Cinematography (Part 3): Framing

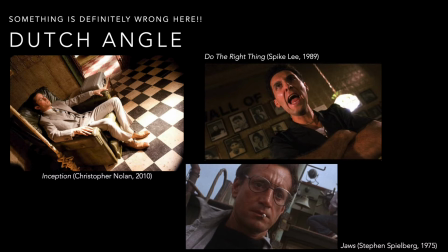1393s
So instead of seeing a horizon line or the world as we normally see it, everything is tilted and a little bit twisted, like the world has slipped off its axis and everything is in danger. In the clip from Blade Runner that will be coming up next, there sadly aren't any canted angles, but it makes beautiful use of high and low angles.
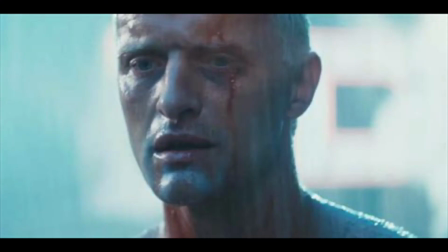1411s
This scene is the final showdown between Rick Deckard and Roy Batty.
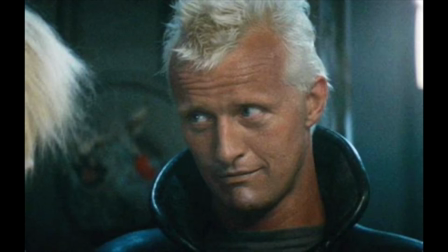1415s
Batty is an android, basically a fake human, and he's been deemed dangerous.
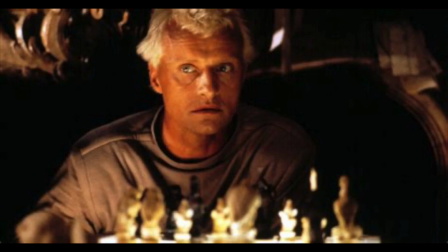1421s
Deckard is pursuing him in order to, quote, retire him, which basically means kill him. But Batty has proven to be very difficult to find and even harder to kill.
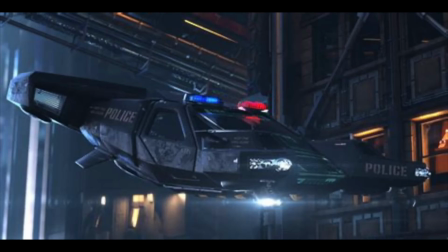1431s
Deckard might seem to have the upper hand, to have the most power, because he's been authorized by the state to kill someone considered a criminal.
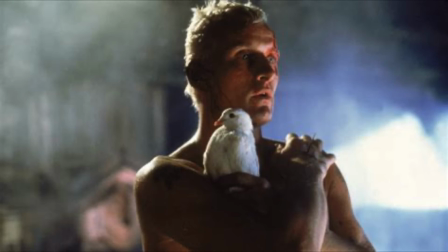1439s
But the camera angles here challenge that too easy power dynamic and ask us to reconsider who, in fact, has the most power here.
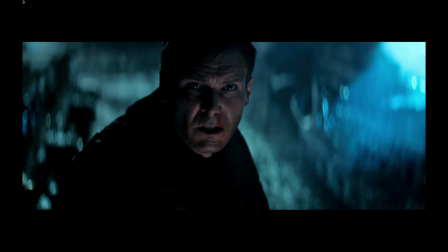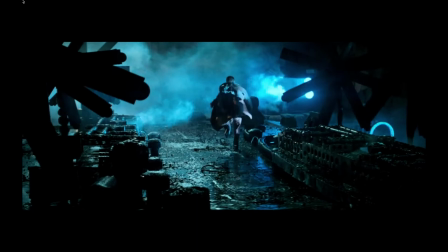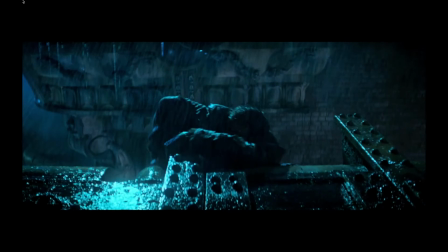1459s Run!